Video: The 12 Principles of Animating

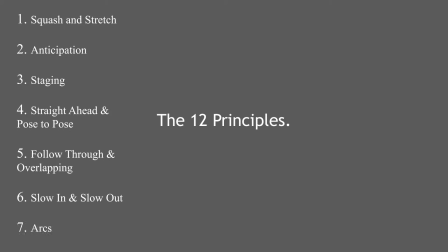4s
12 Principles of Animation form the basis of all animated works.
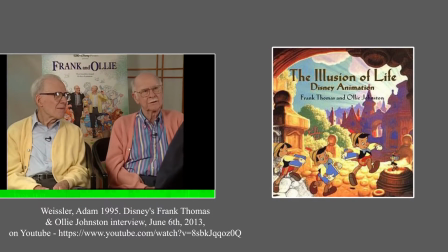8s
Developed by Frank Thomas and Ollie Johnston and outlined in their book The Illusion of Life, the principles work to bring characters to life through establishing personalities. These principles boiled down to 12 during Disney's golden age, when the 9 old men were formed.
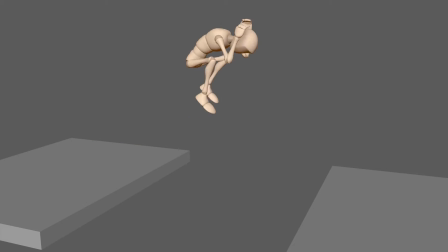22s
The principles adhere to the basic laws of physics, defining both the physical and emotional characteristics of animation.
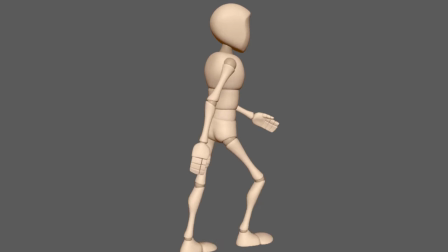29s
And in order to have any success in animation, a developed knowledge behind these 12 principles are required.
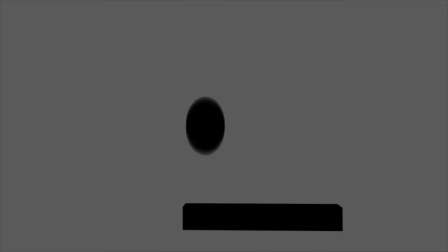37s
Squash and stretch. This gives the illusion of weight. It is used in all aspects of animation, from facial movement,
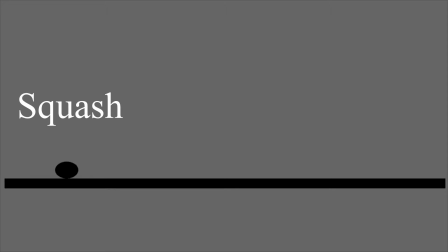46s
a bouncing ball,
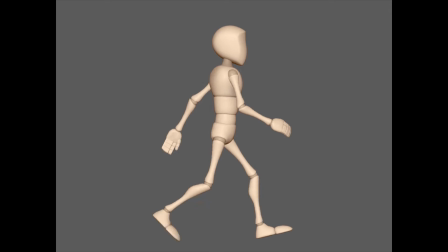52s
and a person walking.
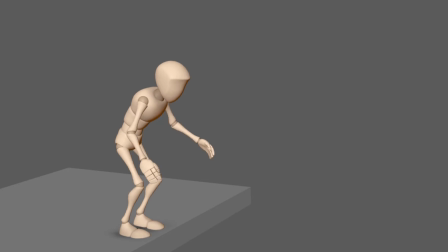59s
Anticipation. This is a movement that precedes a major action, preparing the audience for what is about to happen.
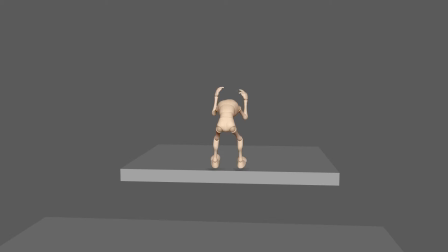65s
When a character jumps, it needs to move down before it can move up, or when the eyes of a face look somewhere before the whole head turns there.
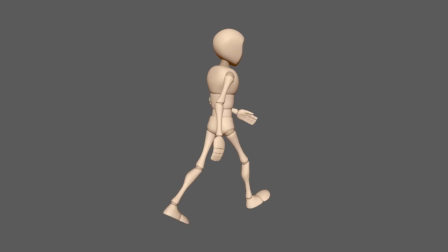76s
Staging. This is the presentation of an idea that gives clarity to attitude, mood, reaction, or the idea itself.
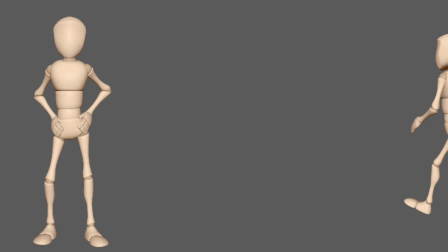84s
Too many actions and the audience is confused. Bad staging and the audience is not focused on what is important in the scene.
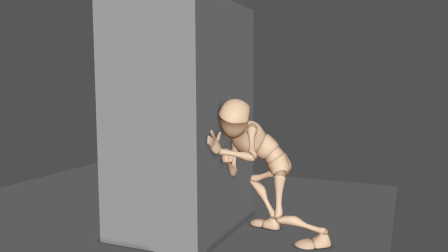91s
When an action is properly staged, the audience's eyes are drawn in the direction of the movement.
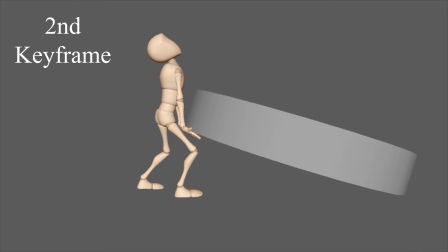99s
Straight ahead and pose-to-pose animation. Straight ahead is the process of animating each keyframe one at a time, one after each other.
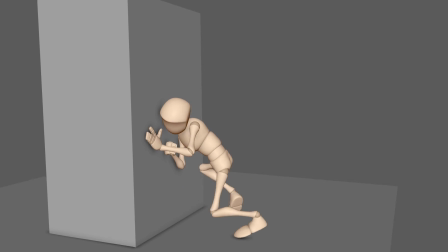107s
This method works best for unpredictable, fast, and surprising movements. For example, a character pushing a heavy object will have sporadic and unpredictable feet placement.
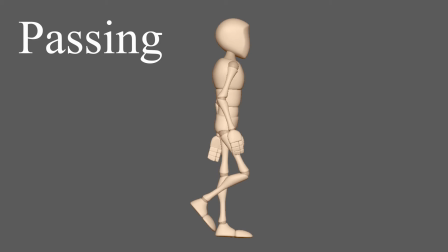117s
Pose-to-pose is a planned method where you create the key poses first, planning out the animation at intervals throughout the scene.
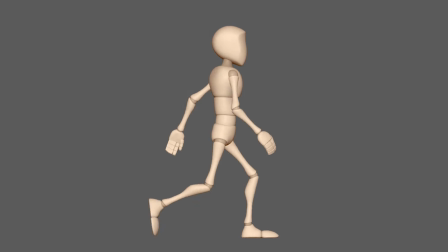123s
This is the better method if you want realistic and repeated animation. Follow through and overlapping action.
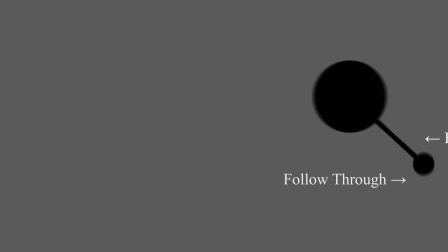130s
When the main body finishes a movement, all other parts continue to catch up with the main body.
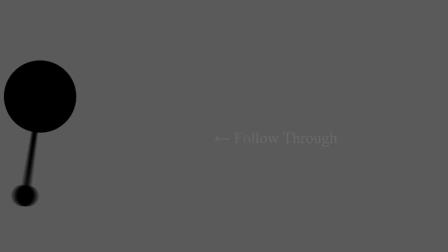136s
This can be hair, arms, legs, even facial features. Nothing stops all at once.
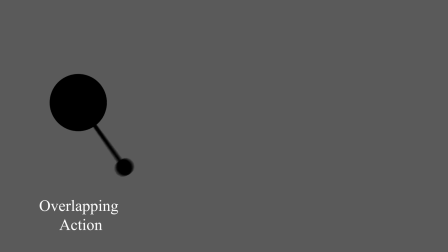141s
Overlapping is when the objects catching up continue to go past the main body before coming to a rest.
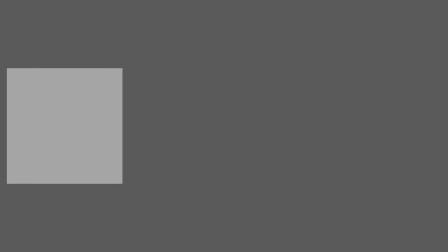148s
Slow out and slow in. As an action starts, there are more frames near the starting pose, fewer in the middle, and then more near the end pose.
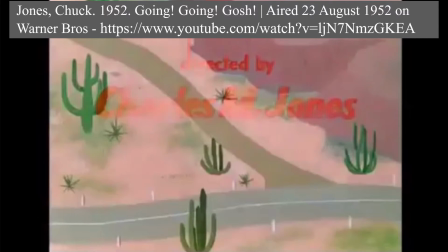156s
This softens the action, making it more lifelike. Stopping this creates gags or surprising elements that is meant to break expectation.
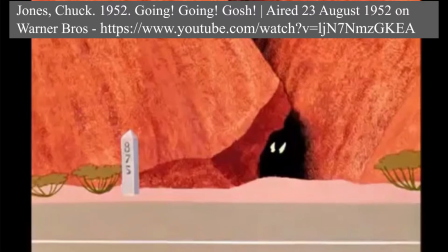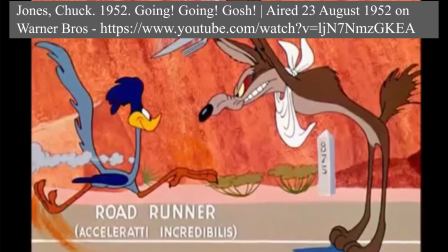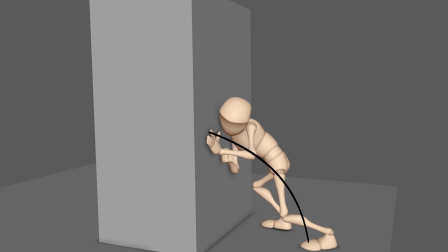176s
Arcs. All actions, with few exceptions, follow an arc. Arcs give animation a more natural action and better flow.
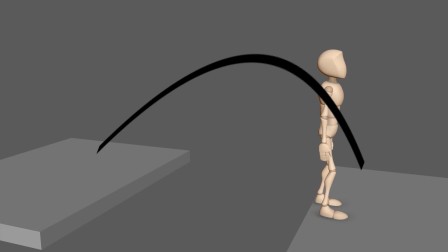184s
Humans constantly move in a flowing direction, and whenever something moves without arcs, it is usually robotic or mechanical looking.
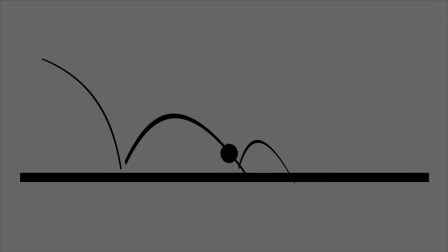190s
In order to have any aesthetically pleasing animation, arcs are required. Secondary action.
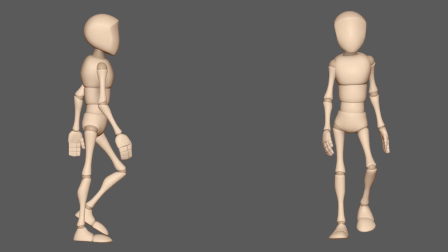196s
This is an action that enriches the main action, adding more dimension and putting emphasis on its importance.
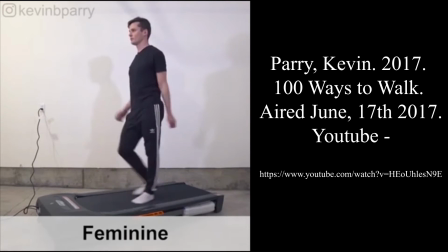202s
For example, in a walk cycle, the arms are usually a secondary action working to support the legs to convey mood.
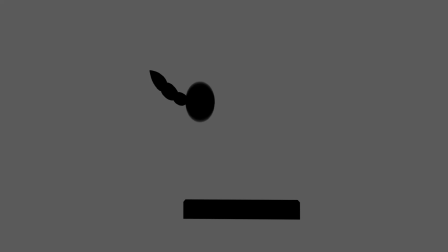208s
Timing. Timing maintains the appearance of an object abiding by the laws of physics. More drawings between poses slow and smooth the action. Fewer drawings make the action faster and crisper.
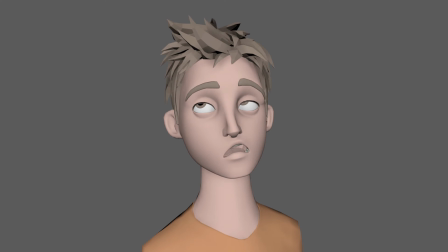222s
Exaggeration. This is the caricature of facial features, poses, and actions for emphasis.
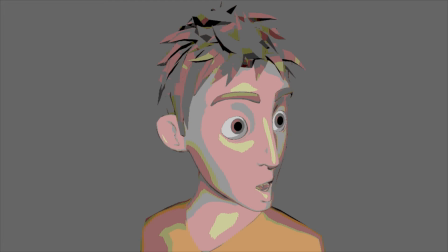228s
Exaggeration remains true to reality, you are just representing the movement in a wilder or crazier form.
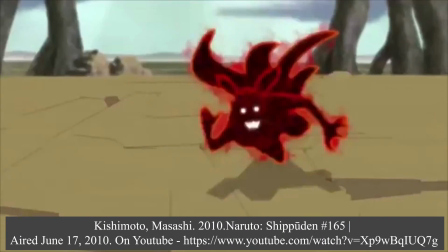233s
The amount of exaggeration in a movement indicates how realistic it is meant to be.
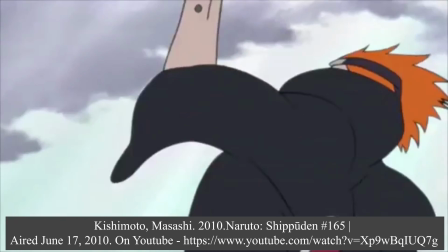238s
For example, a character moving incredibly impossibly fast will have an incredibly crazy looking exaggeration.
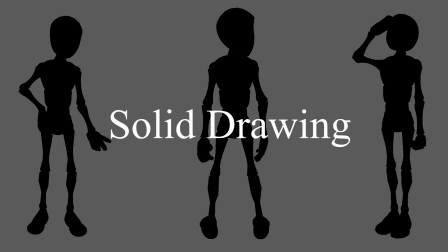246s
Solid drawing.